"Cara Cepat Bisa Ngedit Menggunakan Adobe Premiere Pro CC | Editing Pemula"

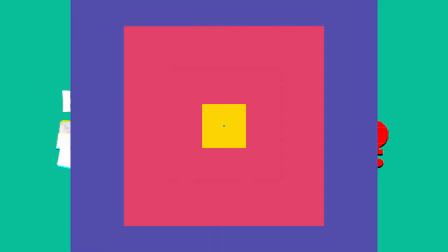Belum bisa ngedit? Atau karena khusus mahal? Ini nih solusinya Simak video ini sampai selesai
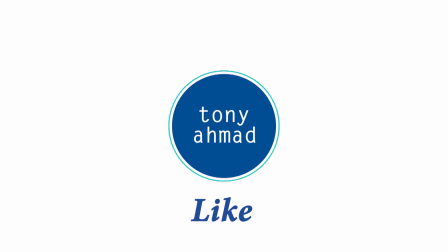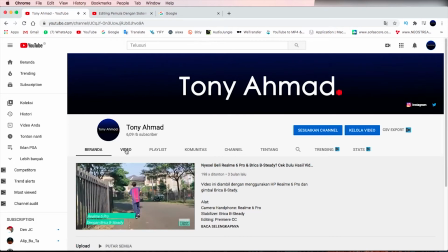Assalamualaikum warahmatullahi wabarakatuh Jumpa kembali di channel Tony Ahmad Video kali ini membahas
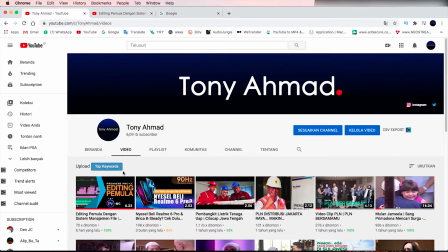tentang editing pemula tahap 2 Bagi kamu yang belum lihat video sebelumnya di editing
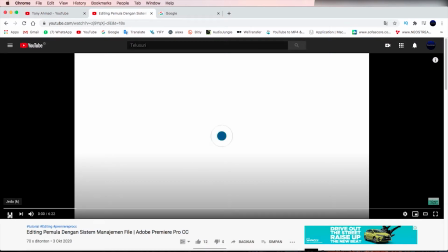tahap 1 Saya sarankan kamu melihat terlebih dahulu Karena video yang saya bahas ini lanjutan
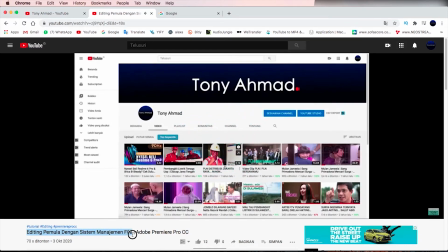dari video sebelumnya Untuk linknya sudah saya taruh di deskripsi Atau klik di
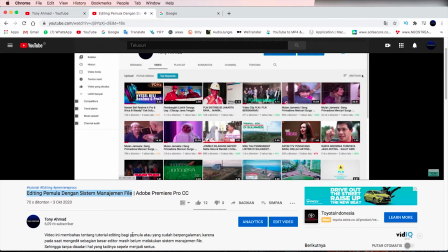pojok kanan atas ini Oke langsung saja kita mulai Sebelum memulai ngedit,
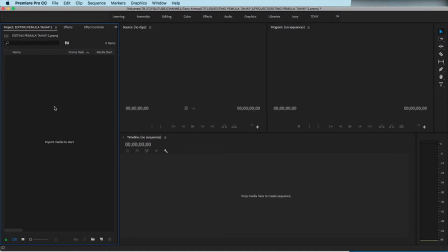kamu siapkan dulu materinya Seperti video, musik, di folder yang sudah kamu siapkan Klik menu file, lalu pilih import
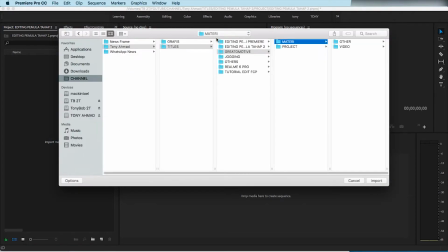Di sini sudah saya siapkan videonya Ini saya rekam menggunakan HP Realme 6 Pro Pada saat proses pilih gambar,
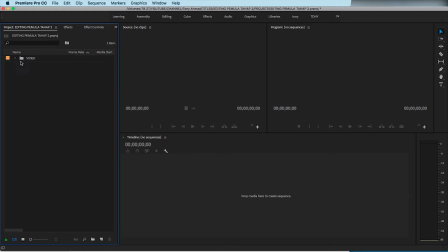usahakan kamu sudah menonton semua Supaya kamu tahu isi video yang akan diedit shotnya lengkap apa enggak Karena prinsip dasarnya, shot itu terbagi menjadi 3 bagian Yang pertama, wide shot, kedua medium,
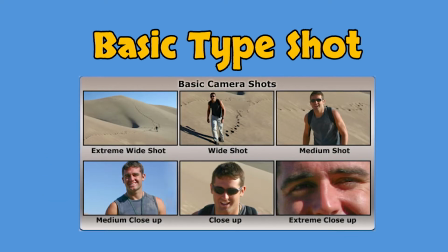ketiga close up Karena masing-masing tipe shot tersebut memiliki fungsi yang berbeda-beda
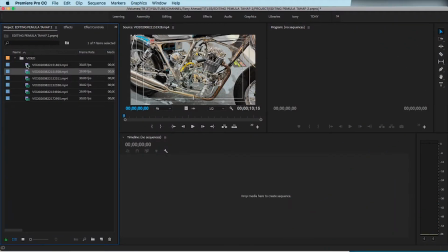Sekarang kamu perhatikan bagaimana saya mengedit dan menyusun shot-shot
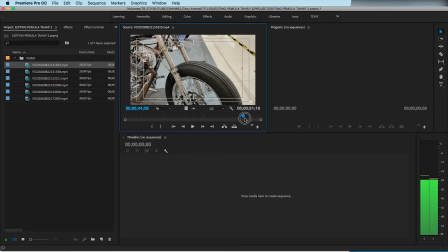ini menjadi sebuah sekuen Yang nantinya akan menjadi rangkaian gambar yang dapat menyampaikan pesan atau cerita
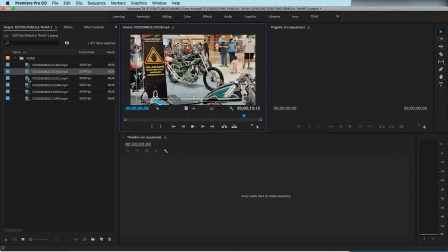Sebelumnya saya buat sekuen terlebih dahulu Caranya klik kanan, new item,
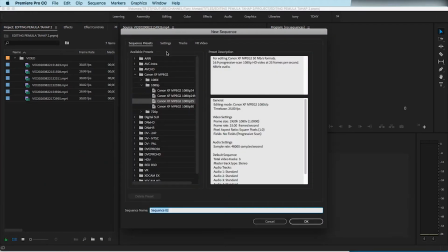pilih sequence Di menu setting, di bagian setting mode saya pilih custom
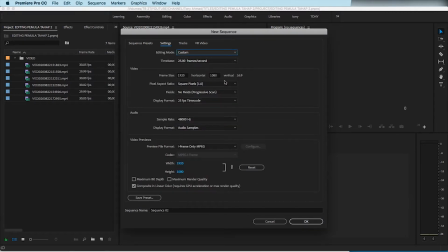Di sequence namenya, diisi sesuai nama project yang kamu kerjakan
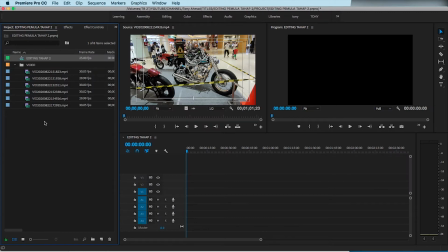Setelah selesai, klik ok Untuk memindahkan file di sekuen bisa langsung didrag Dan pada saat pertama kali file dimasukkan
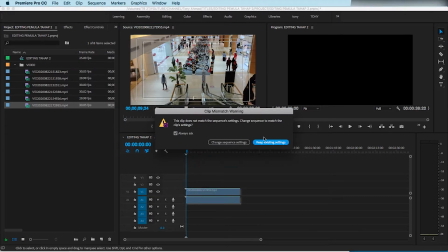ke sekuen akan muncul pesan seperti ini Lalu pilih keep exciting Setelah itu lanjut proses editing
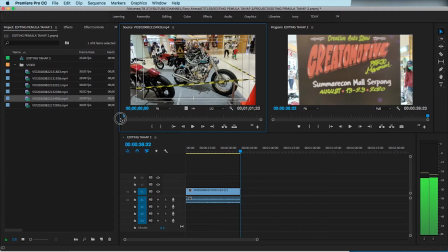Oh iya, biasanya pada saat proses pilih-pilih gambar Saya biasanya menggunakan shortcut pada keyboard Karena menurut saya jauh lebih efektif
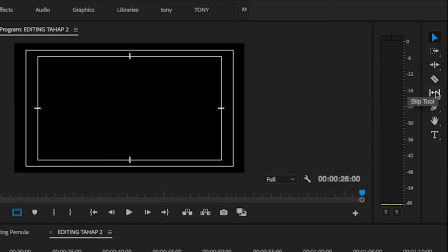Daripada saya harus mengklik tool-tool yang ada di tampilan ini Untuk pembahasan shortcutnya Nanti saya buatkan video khusus secara terpisah
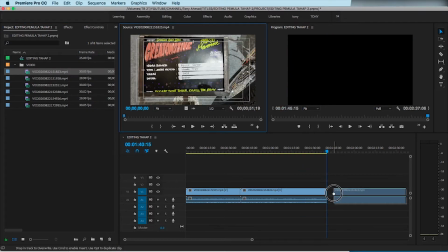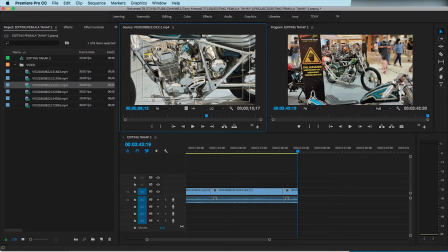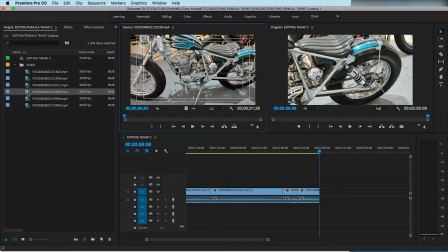Baik, ini sudah saya susun videonya Tapi belum saya cut bagian-bagian yang menurut saya tidak perlu
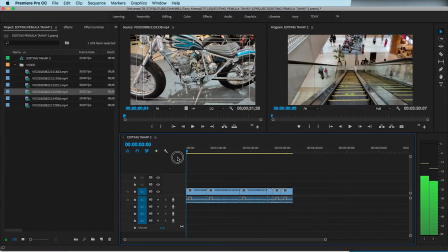Karena saya mau menjelaskan terlebih dahulu alasan saya memasang shot-shot ini
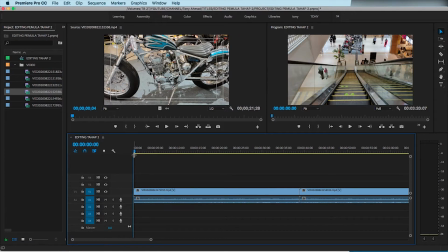Alasan saya memasang white shot di awal video ini tujuannya untuk menginformasikan di mana
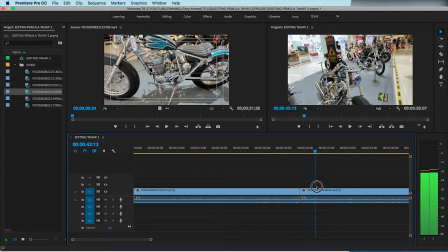subjek ini berada Shot yang kedua adalah medium shot Ini untuk menunjukkan beberapa bagian dari subjek secara lebih rinci Shot yang ketiga adalah close up
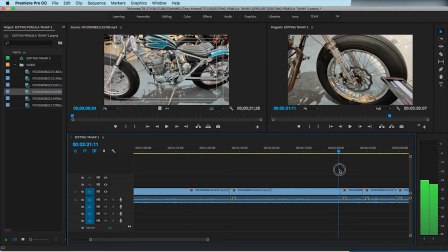Ini untuk menampilkan lebih detail lagi dari shot sebelumnya Nah,
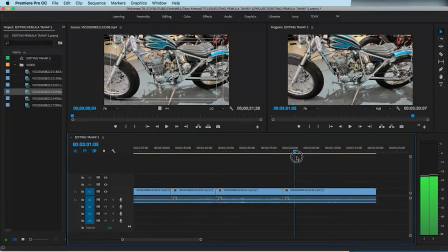untuk lebih detailnya mengenai tipe-tipe shot, ada link yang sudah saya cantumkan di deskripsi Link itu untuk membantu kamu mengenal
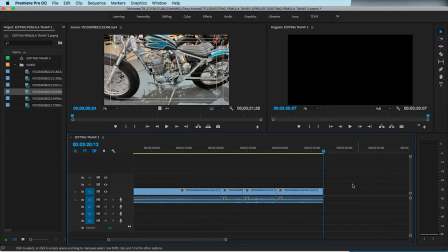tipe-tipe shot dan memahami alur cerita pada sebuah gambar Baik,
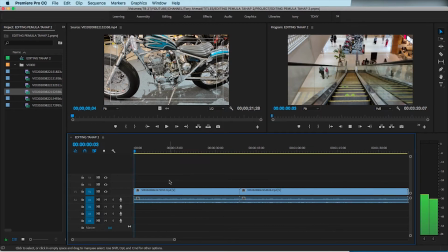saya lanjutkan untuk meng-cut bagian-bagian video yang tidak penting